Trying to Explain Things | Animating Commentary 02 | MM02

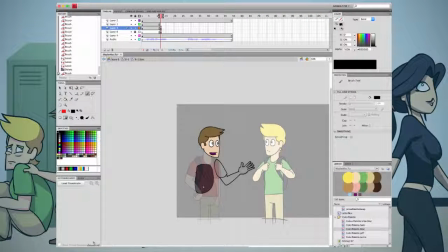(4:10)
so I'm sort of figuring out right here I've got something that I'm satisfied with
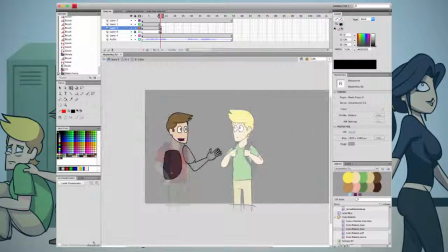(4:15)
that'll work for this scene you know it's not a super close-up or anything it's
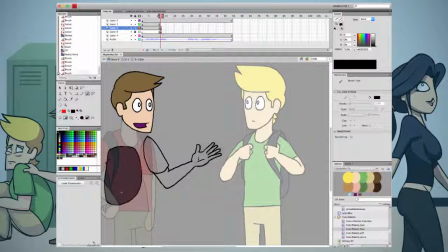(4:21)
it doesn't have to be perfect but if you don't spend
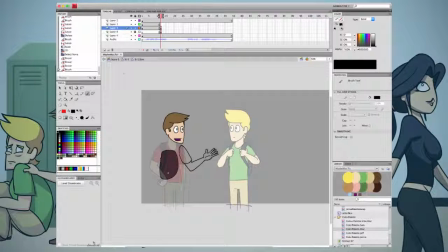(4:26)
any amount of time on your hands or your lip syncing your the quality of your video is gonna be a lot a lot worse it's gonna be a lot worse and it's gonna be noticeable. And yeah, they take time, but doing these things really add something extra to your animations,
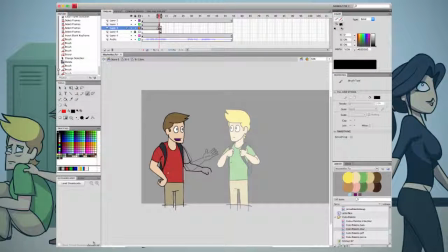(4:46)
or really just something that should be there to begin with. So what I'm doing right now is I'm doing the in-betweens of the arm raising, and this is the way that I prefer to animate most things, where I'll do the two extreme poses,
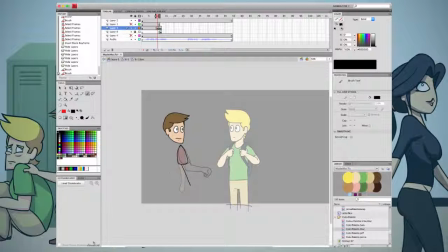(5:03)
the two or three or however many extreme poses of the movement, in this case him raising his arm, so you have the bottom position and the top position, and then you'll do an in-between, which is either the dead center or close to the center of the movement, and then you'll go in and do the in-betweens,
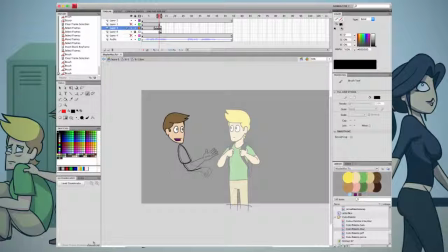(5:23)
in-between the in-betweens, if that's not confusing enough for you. and what this allows you to do is to not have to guess how long it's going to take for a movement to take place you'll just be able to say this is where it's going to end,
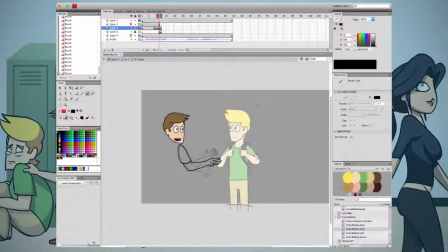(5:42)
this is where it's starting I have X amount of frames to do this and you'll be able to make it work and you'll save a lot of time and you won't have to throw out a lot of shots or a lot of drawings
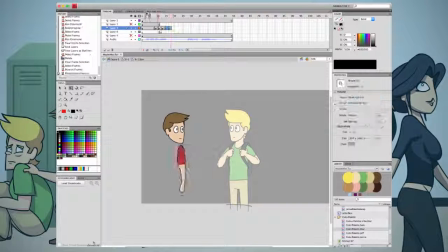(5:58)
so right now I'm getting to the point where I'm almost done with this and I'm just adding a little bit of a bounce at the top of the movement because arms don't just come up and stop immediately without continuing their movement a little bit they have momentum to them
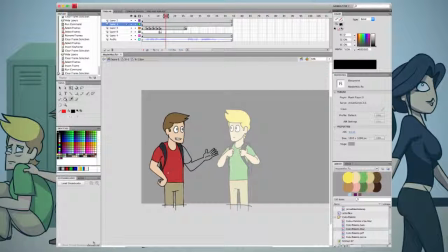(6:16)
and it's just another thing that makes things makes the animation look a little bit more realistic obviously these characters aren't very realistic looking. They don't have noses for one and I'm sure they're not anatomically correct.
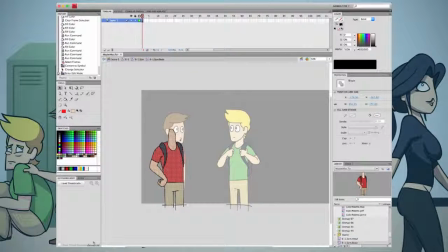(6:31)
The heads are very large for these high school boys.
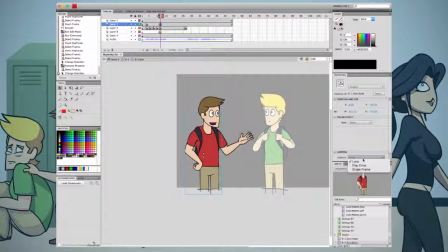(6:39)
The heads would be lots of... all these things, you know, it's realism to an extent of what you're trying to convey. So here what I'm doing is I'm also giving the head movement in here because, you know,
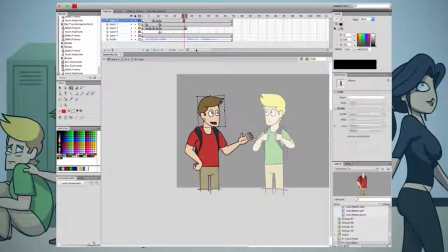(6:58)
with the arm moving and the body moving, the head also is moving on the emphasis of each of the words,
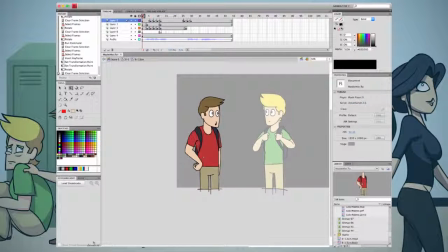(7:09)
of what he's saying to Mac, of what Sam's saying to Mac. um it'll move up and then it'll move down and that's kind of how it usually goes it'll it'll have a it'll have an up bounce and and then he'll say whatever he's saying there and then it'll come down um to announce the or to
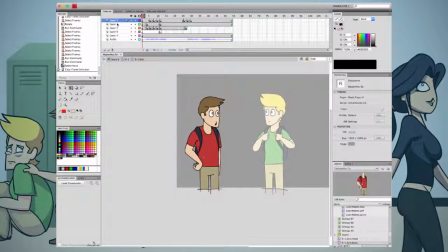(7:28)
it's a visual representation of the closing of his sentence and then what i'm doing here is i figured out or i realized that oh i have to leave this guy on screen for a while longer because Mac is still going to be talking and Sam is still going to be on the screen.
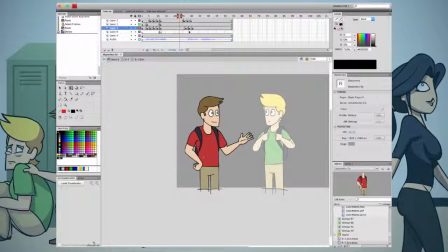(7:50)
So what I'm doing here is actually I'm reusing some of the animation that I just did with the arm moving up and altering it so that it moves down. And this is a huge time saver for me so that I don't have to redraw all these arm positions.
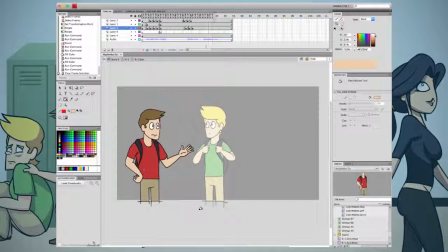(8:06)
I I only had to change one or two things so that it fit well with the downward movement. And it has about the same quality that you'd see if I were to redraw it of him moving it downwards.